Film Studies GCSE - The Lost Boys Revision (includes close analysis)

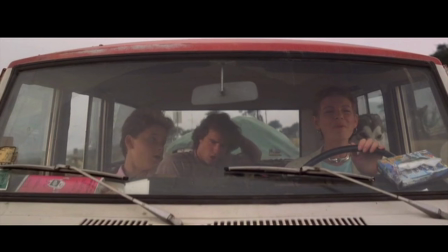It was more taboo at that time, but by the time we're here in the late 80s, it's perhaps become more accepted, and Joel Schumacher chooses to depict here a really positive and loving relationship between the mother and her sons,
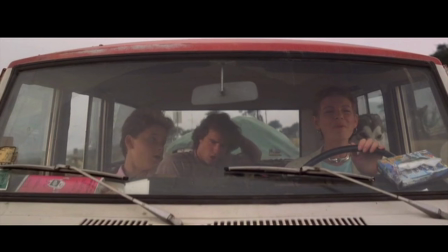albeit that there is a slight sort of disconnect between the mum and Michael, as he is, in his late teens, and there is maybe a sort of sense of him feeling like he's misunderstood to a certain degree.
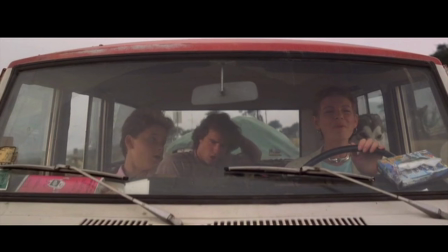But even though we get those scenes later on where she's trying to speak to him in a meaningful way, and he's not giving her very much back, it is still a very loving relationship, and she is really trying to kind of like reach out and understand him.
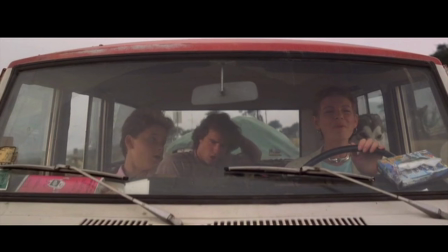So I feel like that's more reflective of the times and of the fact that we are getting this really positive representation of a single parent family.
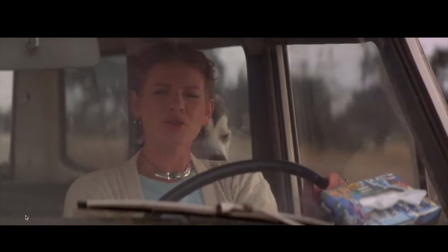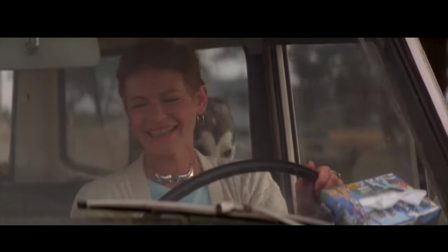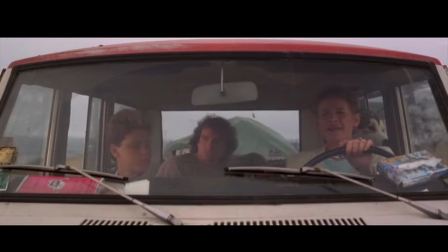So with the billboard here, we're obviously sort of establishing where we are, and we get our first little bit of
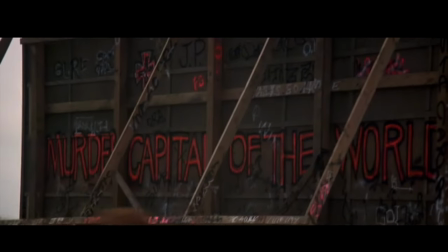foreshadowing here with the murder capital of the world on the back of the billboard.
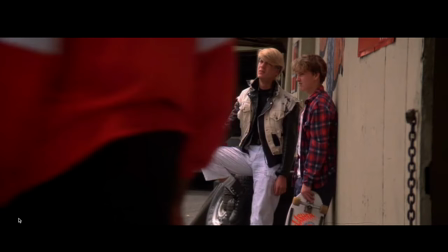Now, let's just pause that here. We've got a use of transdiegetic sound here. So transdiegetic sound is where we sort of start the sound off. In this case, they've switched a song on in the
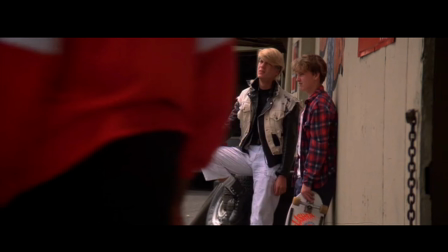car, and we've got the track People Are Strange, and then it continues over the montage, so it becomes non-diegetic sound over the montage, so we get that sort of seamless
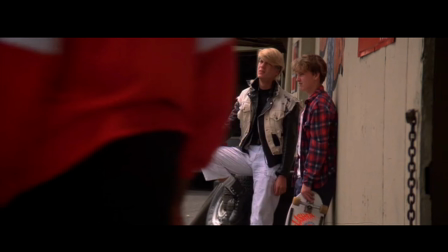use of the sound, and it's appropriate as well. The lyrics of the song, if you listen to them, we get little hints of the some of the themes in the film.
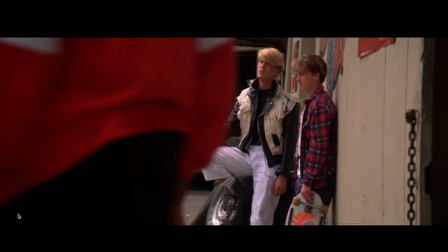So do take the time to have a listen to the lyrics and think how they potentially are reflective of the narrative events in the plot.
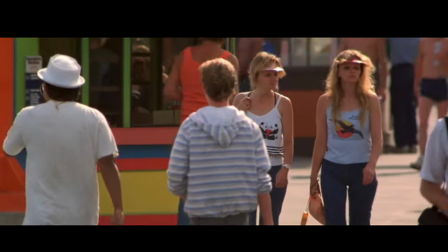So we get a montage of shots of the people of Santa Carla.
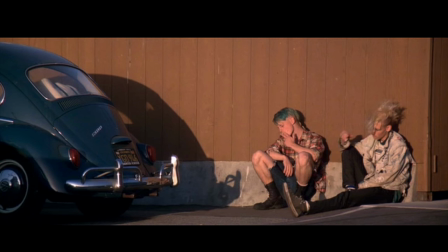And I think it's probably worth noting that we have all of these different people who are reflective of the different privileges, I guess, in society.
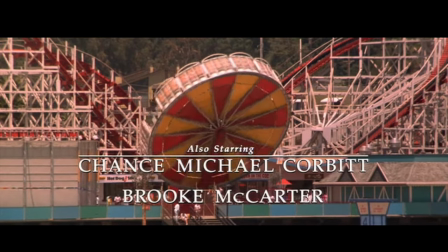So we've got, if I just carry on playing a little bit here, you've got the people who have and who are part of,
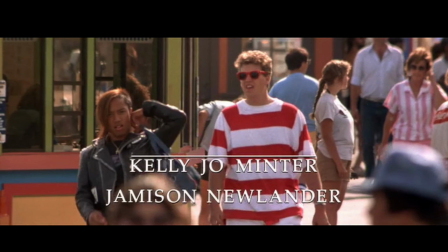society, part of, mainstream culture. They're dressed in fashions of the time. It's very bright, it's very vibrant.
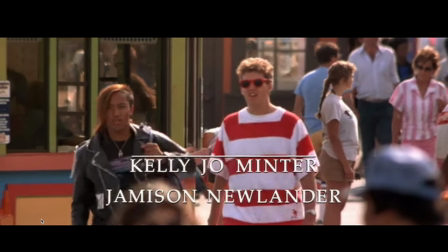People are walking in groups, are together, and then in amongst that you get these single shots,
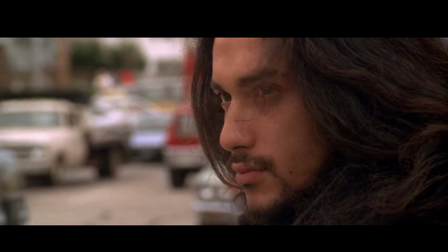and there are plenty of them in here, with people wearing darker clothing, maybe more alternative fashions, like the sort of punk look, and they're often isolated, or they might be in a pair, but they're separate from the rest of society,
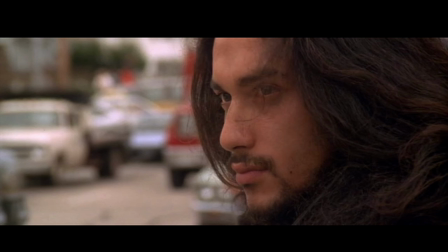and it shows that disconnect that I mentioned earlier in the youth culture, and this idea of not feeling understood or part of mainstream society. So Joel Schumacher is using the
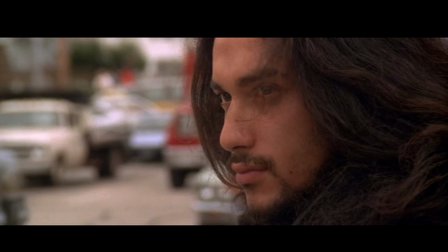montage editing to draw those comparisons between the different types of groups in society at the time.
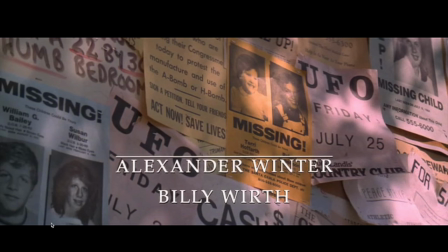We also get as well, if we're talking about narrative, we are getting all of this exposition information through the visuals. So we've just had, these shots of these missing posters there's a significant amount of them as well.
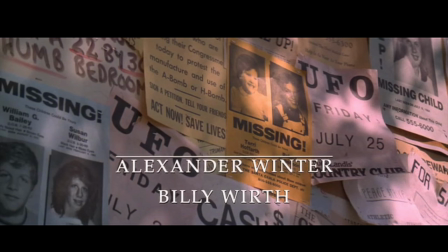So it makes it seem that there is obviously something going on here. We get the hint of the horror through the mise en scène and the cinematography as well, by choosing to let us see these posters in these tight close-ups.
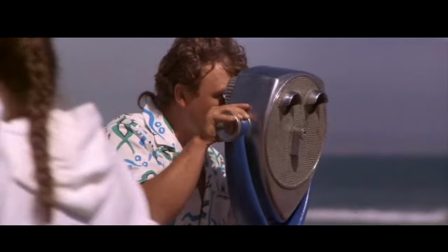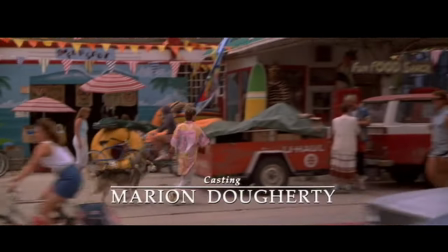The other thing that we're going to see in a moment
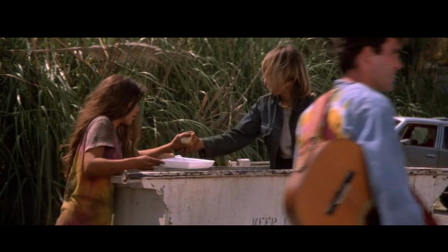is this. So I mentioned earlier about this divide in the consumer boom, where you've got people who were really thriving in late 80s economy,
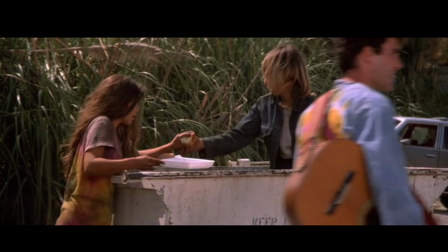but you've also got these people who are left behind, so the poorest in society being left behind, and the gap widening between the rich and the poor. And you've got, in this montage, Joel Schumacher slams these images together to show us these two very different sides of society.
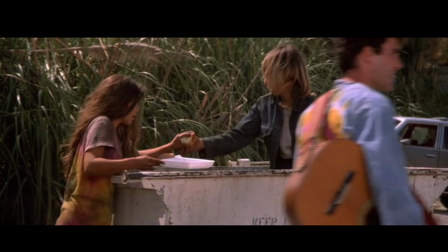So you've literally got these kids rifling around in the rubbish and pulling food out of it, and you can see that they're disheveled, they're dirty looking, and they obviously have very little, but a couple of shots before we were seeing people sort of screaming on fairground rides,
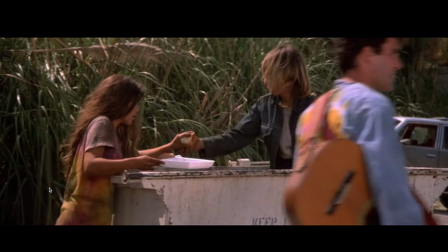and obviously people enjoying the sort of seaside area and spending their money.
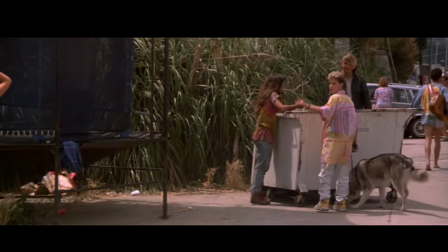So it's a really interesting sort of use of visuals to show us these two different sides of society.
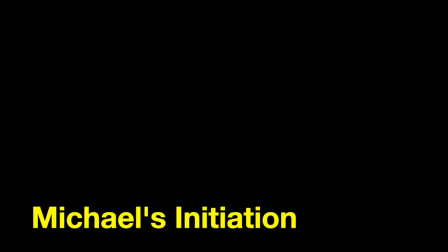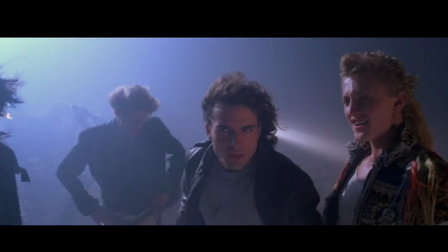Okay, so next sequence we're going to have a look at is Michael's initiation. So this sequence is what we would refer to as the inciting incident in the Lost Boys plot,
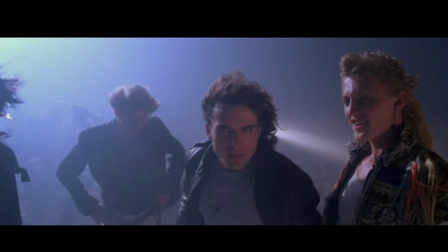and what that means is it is the moment in Act 1 of the film where the course of the story is going to change because of a significant event.
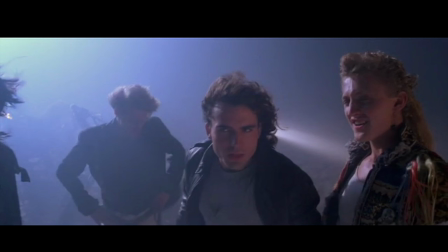So in this case, Michael drinks David's blood, and that is what propels us into the rest of the film, because that obviously has a consequence in the fact that it turns him, and it's about
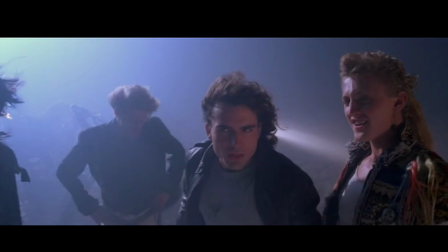trying to figure out how to stop that process and how to ensure that he is able to go back to just being, human, and ultimately bringing down the Lost Boys as well.
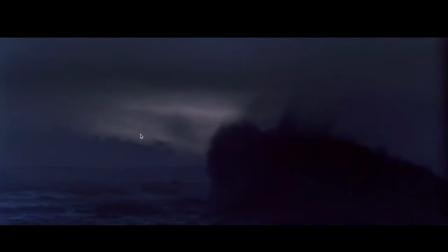Now, we get right here something that we actually see in Dracula as well, and it's a use of visual pathetic fallacy in the mise en scène. We've just had a diegetic crack of thunder as well, and we see this storm.
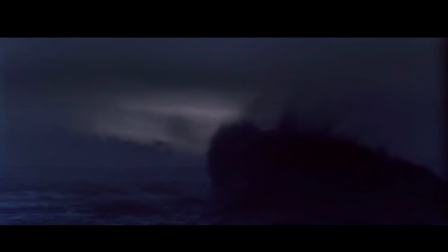So it's this metaphor, visual metaphor for foreshadowing, this warning of what is about to happen, like something terrible is about to happen, and we get that sense of impending doom just from the
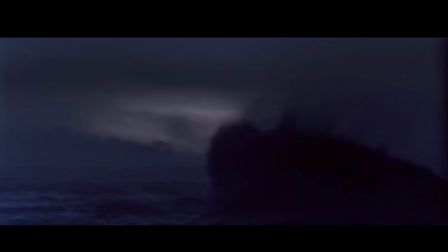establishing shot here of the storm outside. As I say, it's probably worth noting about the fact you can compare that back to Dracula, because Dracula also uses this technique when the Count is aboard the Vesta and he's headed to England.
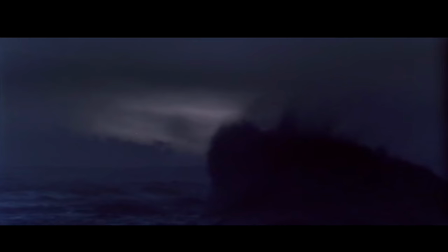In that sequence, before we get into the interior of the ship, we see the ship on stormy waters. So it's a similar technique being used as a way of foreshadowing the events of the horror.